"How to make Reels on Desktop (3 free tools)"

I'm gonna show you how to post your reels using a desktop computer and three free tools, Canva, CapCut, and Instagram.
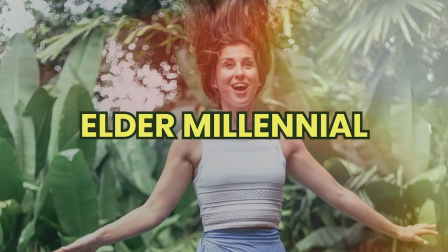0:06 Call me an elder millennial, but I would way rather type than text. If you're the same, let me show you how you can get off your phone and produce reels and TikTok way faster by using your desktop computer.
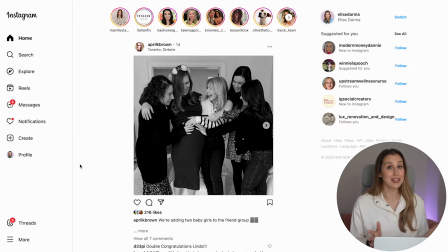0:18 Here I am on Instagram.com,
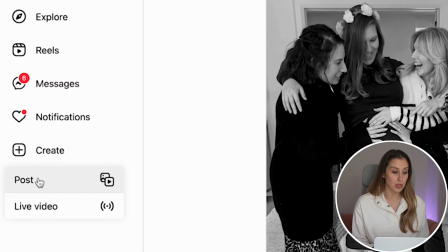0:20 and did you know that there is a create button right here so you can literally post from your desktop using Instagram.com.
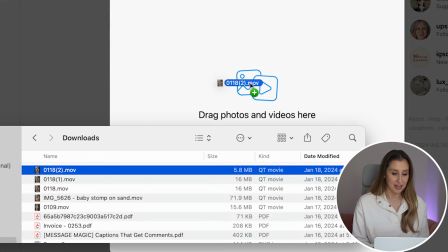0:27 All you need to do is drag the file that you want to post over onto Instagram. This one looks good. What's that? How did I create this file in order to post it on Instagram.com?
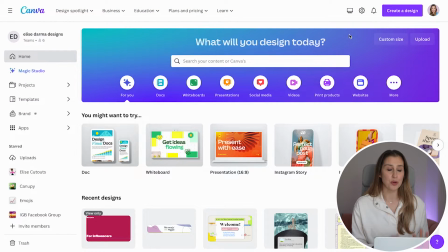0:38 Well, we need to rewind a few steps. The first tool I'm going to show you that you're probably familiar with as an online entrepreneur is Canva.com. Canva makes it super easy for you or your team members to create a reel all on desktop.
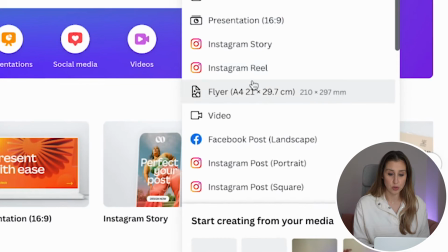0:51 So the first thing you're going to do is go to create design. And then if you scroll down, you're going to see this Instagram reel template.
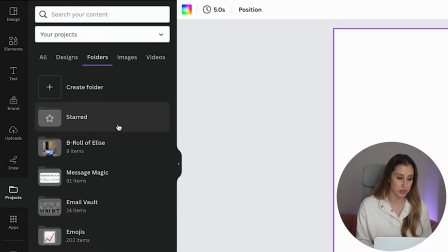0:58 And I recommend going down to projects and then folders and creating a folder that's called B-roll clips of yourself.
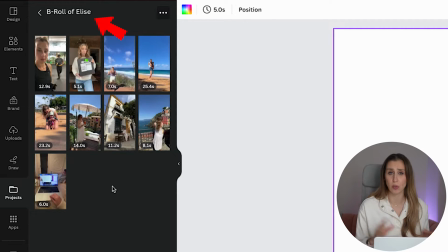1:06 So B-roll are those little moments where you are walking or taking a call or working at your desk. And once you get into the habit of filming B-roll and creating a collection, it's going to make making reels so much faster.
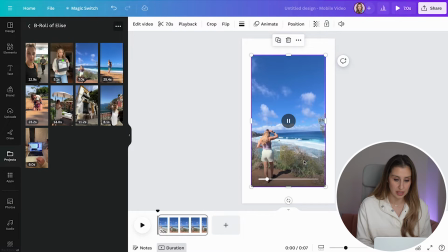1:19 So in this case, I've got a couple clips, and let's say I choose this one right here, and I'm going to position it so that it covers my entire template here.
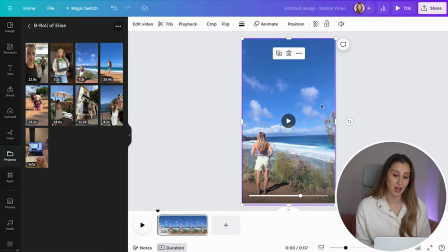1:28 And you can see that the way I filmed it, I left a lot of blank space where the blue sky is. That's intentional because we can add text on top. Now you want to look down at the bottom here and you can see the duration of your clip.
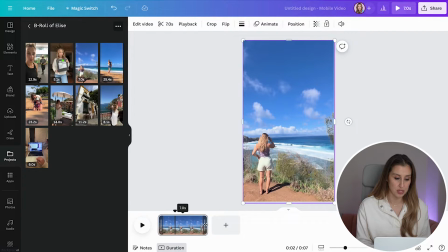1:40 If you wanted to trim it, you would just mouse over to where you see this little arrow icon, and then you can drag it to make it shorter or longer. Now there's also audio. So if you wanted to turn that off, you would just go to this volume button here and turn it off completely,
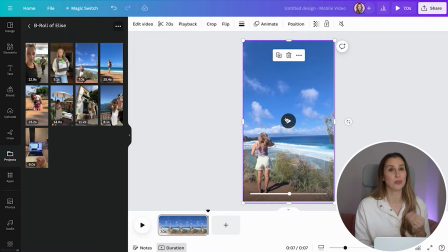1:56 which I recommend because when you post this, you're probably going to overlay some cool trending music.
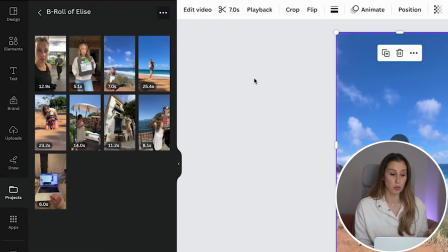2:01 All right. So really the next and last step we need to do is head over to this text column here.
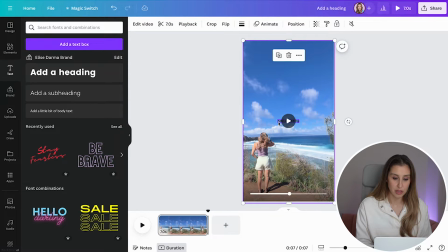2:07 And I like to choose add heading, and this is going to be our text on top. So this is really small initially. So let's boost it so you can see. And this is where I recommend hooking people's attention because this is the text on screen.
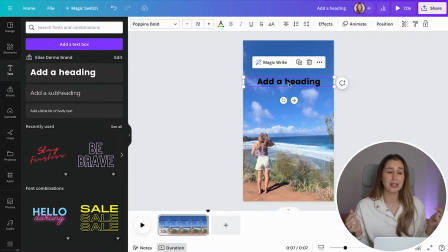2:21 We want to grab people's attention instantly so that they know this is for them. Let's use this sort of hook where it's like, POV, you're a new mom and entrepreneur who wants to work less.
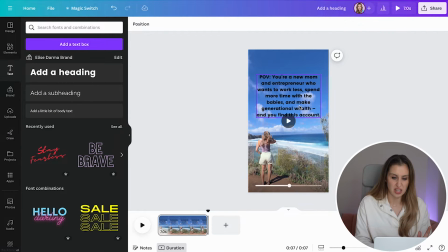2:31 So this is a hook that I'm seeing around Instagram, right?
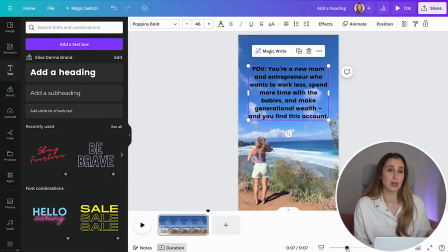2:36 So you're basically calling out, you're describing yourself and you're calling out your audience. And then you end it with, and you find this account.
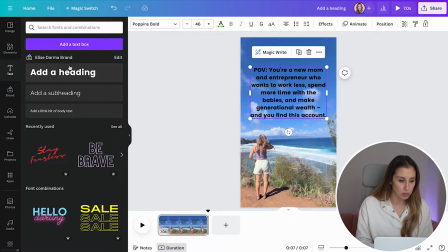2:43 That's the POV, that's their point of view. And then we can add one more blurb of text saying, we wanna drive people to the caption. Now this text, maybe we want to pop, make it pop a little bit more. So we head to effects here.
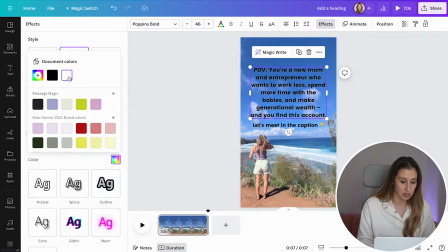2:56 We can add a shadow. We can change the color of the shadow as well so that it stands out a little bit.
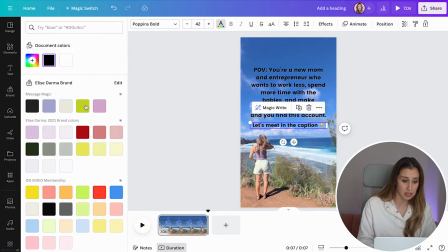3:03 This text, maybe we want to change the color of it entirely. We've got some brand colors here that we can work with.
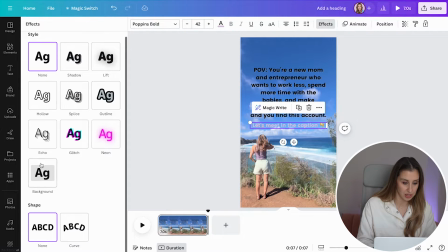3:10 Let's go back to effects. Let's see if we can add a background. We can add a background. Here's the color of the background. Okay, let's go back to our text color and make it stronger.
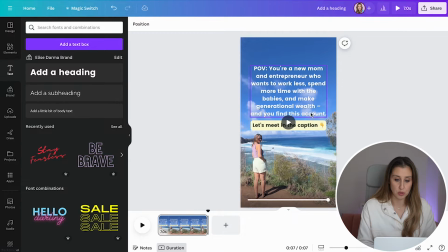3:21 There we go. So you can play around with it more.
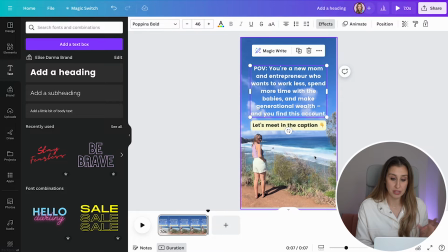3:23 You can change the font if you'd like, but definitely make sure that you are within those boundaries that we saw pop up. And also definitely make sure that you're turning the audio off. That is something you can change and edit in the Instagram app when you're publishing, but this is just easier.
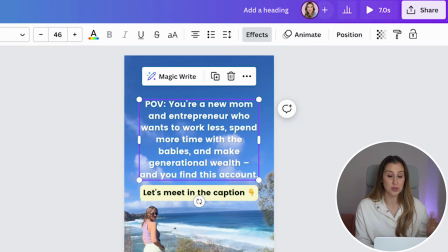3:39 So this reel is good to go.
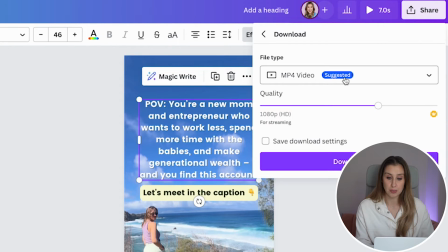3:41 We're going to then head to share and then download, and we are going to keep it as an MP4 video, but you can see that there's many options here as well. Quality, let's make it as high possible as we can, and let's hit download.
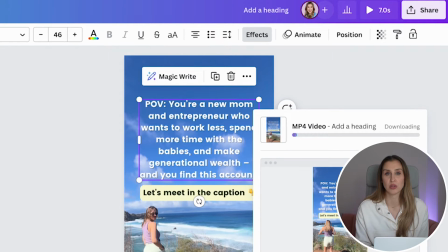3:56 So this is going to take a little longer to download because I upped the quality. So while that downloads, let's head to the second free desktop tool, which I love and I actually use more than Canva. It's called CapCut.